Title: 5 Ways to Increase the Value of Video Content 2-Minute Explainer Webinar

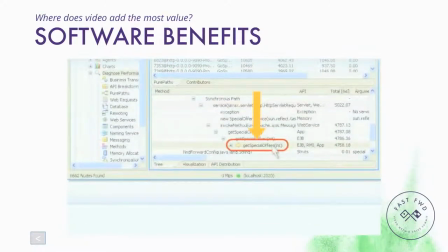[3:46]
with one click they can drill down to the root cause zero time spent trying to
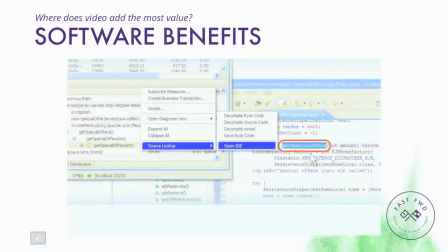[3:52]
reproduce the problem lightning fast resolution that is quick right
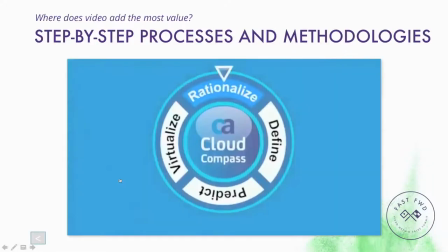[3:57]
step-by-step processes and methodologies services and consulting are often not visual they're conceptual and they're hard to differentiate but you can convey a sense of order and
the kind of work that's going to get done pretty quickly in a video to rationalize
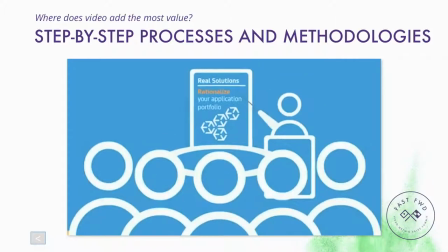[4:17] your application portfolio we conduct a half-day workshop with your team then
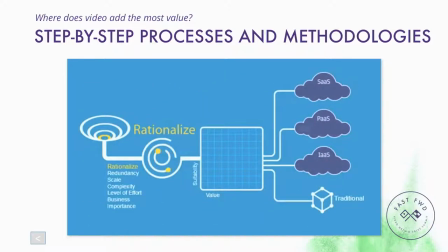[4:22] apply CA portfolio analysis tools with expert cloud consulting services to determine the most suitable candidate for cloud services finally
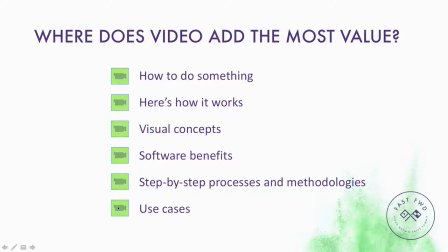[4:38]
use cases use cases are important when you're trying to persuade people they need to change the way they're
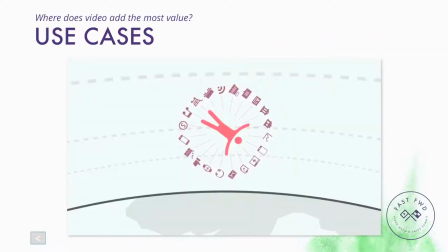[4:43]
doing things now this videos about the concept of customer experience networks, the idea that important customer communications about your product occur in channels that you don't control, and our client Axway can help you with that. So here's a couple of use cases explained very quickly.
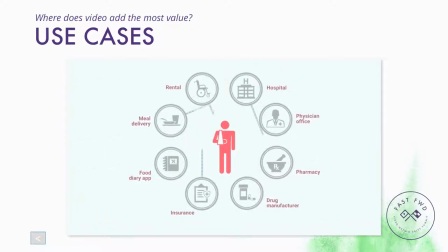[5:04] Healthcare consumers use channels far removed from any individual service provider's IT systems. Same with the automobile owner.
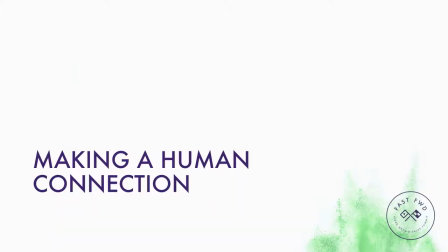[5:16]
Most of the time we're not selling the solution, we're selling what it can do for people. That's a good reason to use characters in your video.
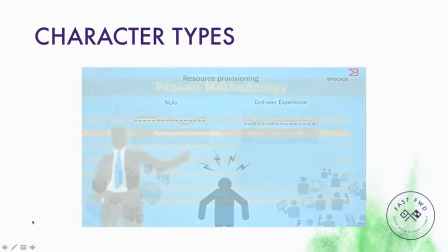[5:24]
The human form always draws the eye. Even corporate empty suits can help you follow an argument.
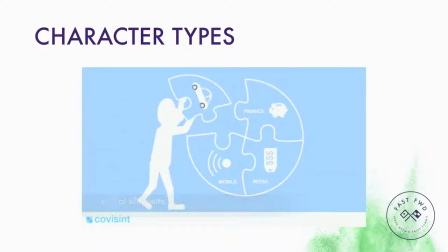[5:31]
I like characters to dramatize the problem and the solution, not just talk.
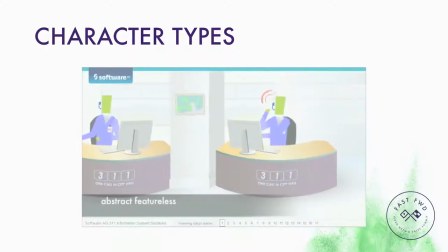[5:36]
The idea is to have the viewer recognize a human situation without the narrator having to go on at length about it.
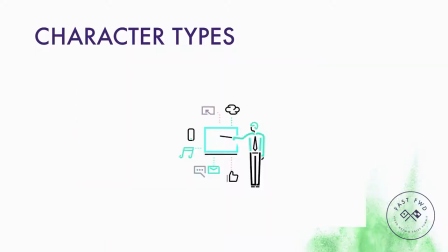[5:45]
Characters can bring numbers to life, they provide scale, they don't actually need to move to add motion, though it's better if they do.
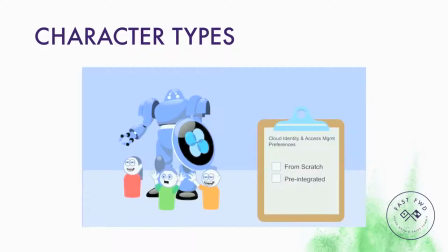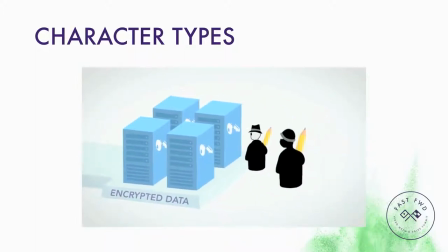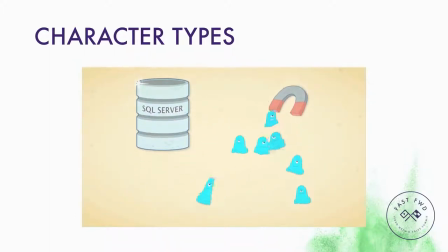[6:05]
These blobs embody a concept, binary large objects.
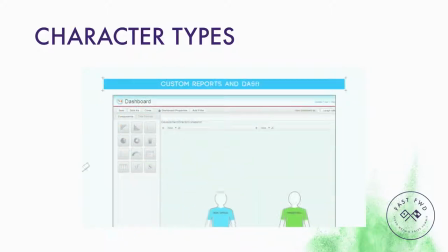[6:14]
These guys help bring some specificity to the boring concept of dashboards.
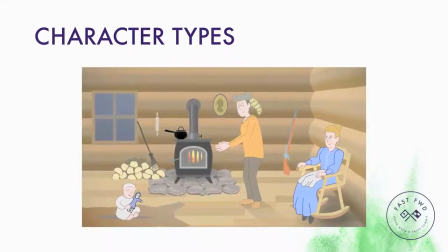[6:20]
These guys are from a heartwarming story about a high tech wood stove. You can get characters from stock footage too.
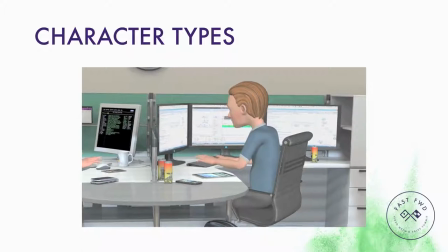[6:31]
But animation software has come a long way, and a big advantage to animated characters is that they work cheap and they'll do exactly what you want them to do.
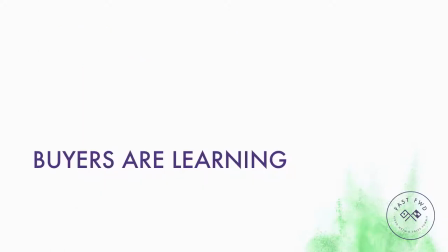[6:42]
B2B buyers are looking for information and insight. In other words, they're out to learn something, not to be marketed to.
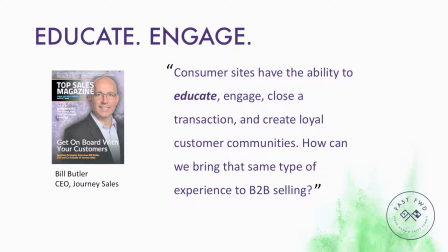[6:49]
So B2B marketing content needs to educate and engage people. Bill Butler is a well-known expert on B2B sales strategy. He headed up sales at one of the first companies to use 2-Minute Explainer videos. Now he's CEO of Journey to Sales and still an advocate of 2-Minute Explainer videos.
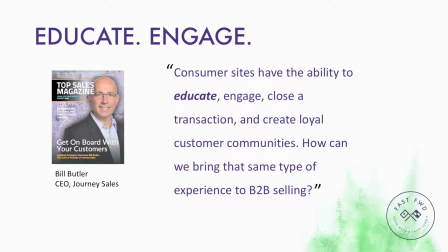[7:07]
As you can tell from this quote, Bill believes that consumer companies recognize that they're in the education business, B2B not so much. I believe that too, and for the past year or so I've been dipping into e-learning blogs and publications.
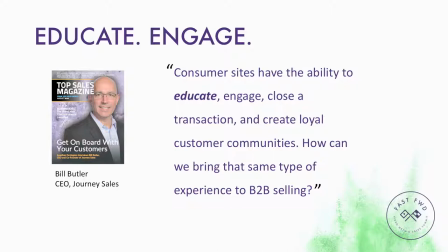[7:21]
E-learning uses a lot of video, of course. I've been looking at e-learning best practices that might apply to what we do.
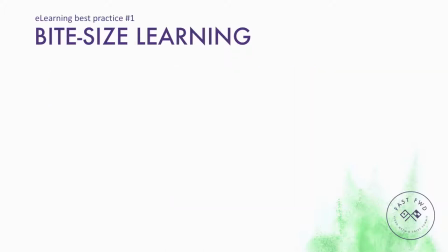[7:28]
This is the age of bite-sized learning, according to a lot of e-learning pundits. The problem isn't just short attention spans and more competition for people's attention. It's also that everyone's attention ebbs and flows. So you deliver education in chunks, sort of like how software developers deliver applications.
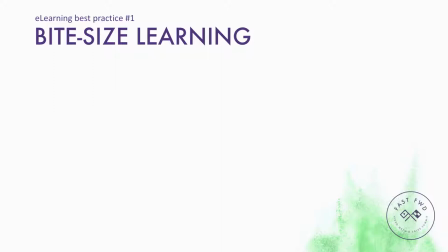[7:47]
We were already delivering information in small chunks, two minutes, but now we're trying to make them even smaller.